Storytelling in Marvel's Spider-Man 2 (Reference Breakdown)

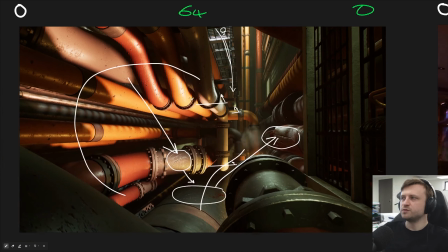We go, oh yes, so we need to move around here as we go. It's also nice to consider if we did think about this as a piece of artwork,
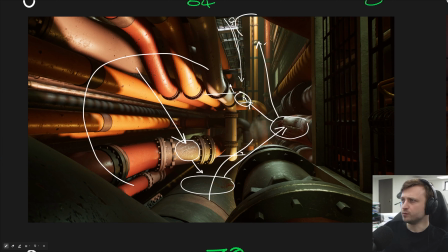then we can try and visualize the possible flows of the viewer attention based on where the areas of higher contrast for lighting are.
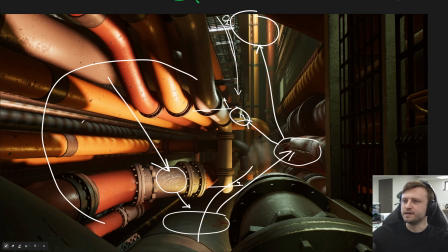So again, contrast is the key point here, that if you're doing focal lighting areas, you have something bright with an offset of something dark.
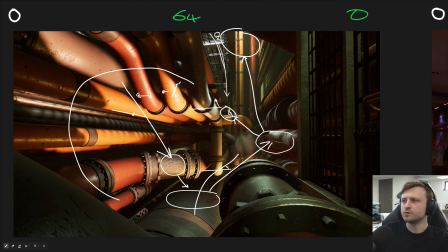And that is what helps to draw the viewer eye, so we can see where the areas of darkness are, and particularly here as well.
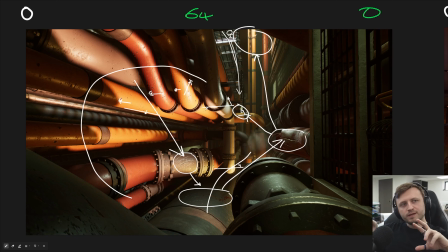Also, if you blurred your eyes while looking at it, if you can do that, for the sake of not making everything flat, you want to make sure that probably most of your scene is in darkness, because darkness is as important as light. Now, when I say in darkness, it doesn't have to be completely dark.
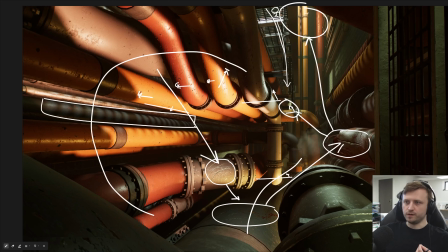Even things like this, where we have the shadow elements running along, they're adding visual interest to darker areas.
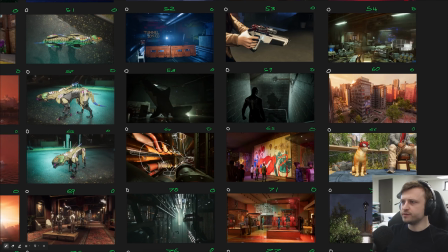Maybe let's do one more for this video. So let's check out 55. Where's that? 55, a nice one.
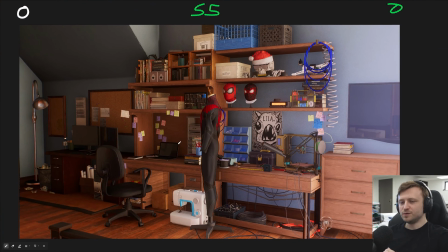So this is Miles Morales' bedroom. This one isn't too complex. I mean, it looks kind of complex on the surface, but it's not really. It's just a basic room, and it's only filled with storytelling. That's pretty much it. The point is to try and convey the personality of Miles and the things he's interested in. And actually, in a way, this is a good exercise.
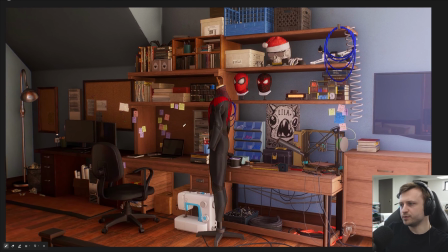If you had a character and you wanted to kind of just like flesh out their personality, you can ask the question, what would their bedroom look like?
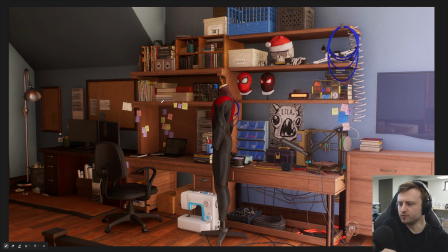I've seen one or two like bedroom type artworks on the Blender Artists website. I think I mentioned one in a video on the main channel. They're great symbolic storytelling exercises. I mean, it's kind of obvious. We see that Miles is very much into engineering and sciencey things.
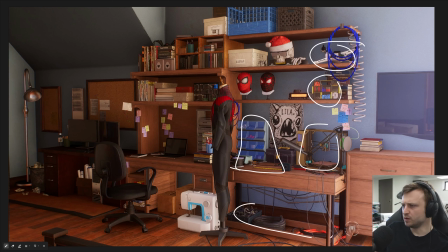We see that with like all the filaments, the screws, the printing, the loose wires, the cabling, sewing machine for the Spider-Man suit, etc. Has a lot on his mind, a lot of notes, a lot of tasks, likes comic books, interested in reading, all of that. A bit messy, unorganized, again, a lot going on in his mind, but also a sense of whimsy and fun.
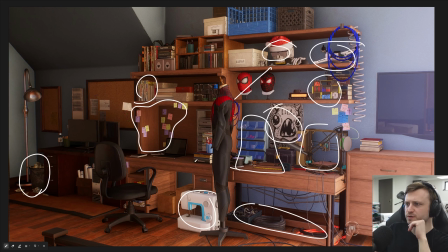Likes artwork. I mean, that's also represented elsewhere in the story, and is likely a student as well. Another thing that's a good exercise is, and I know many people have done this, is to kind of recreate your own bedroom or any room you like in a different style in 3D. It's a good exercise because you can do it either in a stylized way or a realistic way.
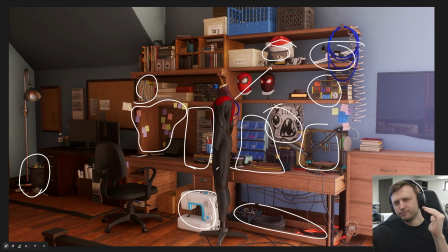And if you do aim for realism, then you already have the source right there with you, if it's a room that you own. So it's something you can source and sample from. If you want to get texture information, take it in real life, use it in 3D. And it's something you can really push as far as you want to and make it as fun as you want to. See what it's like to replace furniture in the room, different type of artwork, try different camera angles, see what that looks like.
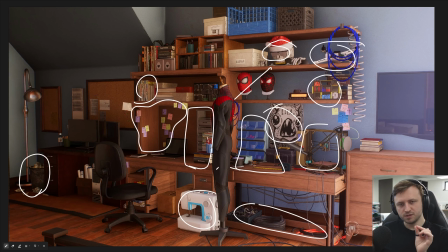And I think you'll be surprised with how much a space can change just with some subtle adjustments. So I think that's where we'll leave it for this one. If you made it this far through the video, please put, I would say a spider related emoji, but I don't really like spiders that much. So put a web emoji in the comments to show me if you made it this far. If you're on Windows, by the way, the Windows key and the period key will bring up an emoji keyboard. If you want to help support my work and get access to the reference files, you can sign up to my Patreon at patreon.com/CurtisHolt.
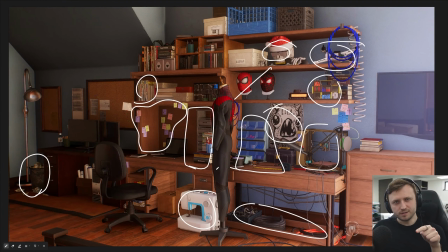I should say though, if you want to get the reference files, once you're logged into the Patreon, go to curtisholt.online/members. This is basically my area where you can track the links for where things can be accessed and downloaded. So thank you for watching everyone. Stay safe and I'll see you next time.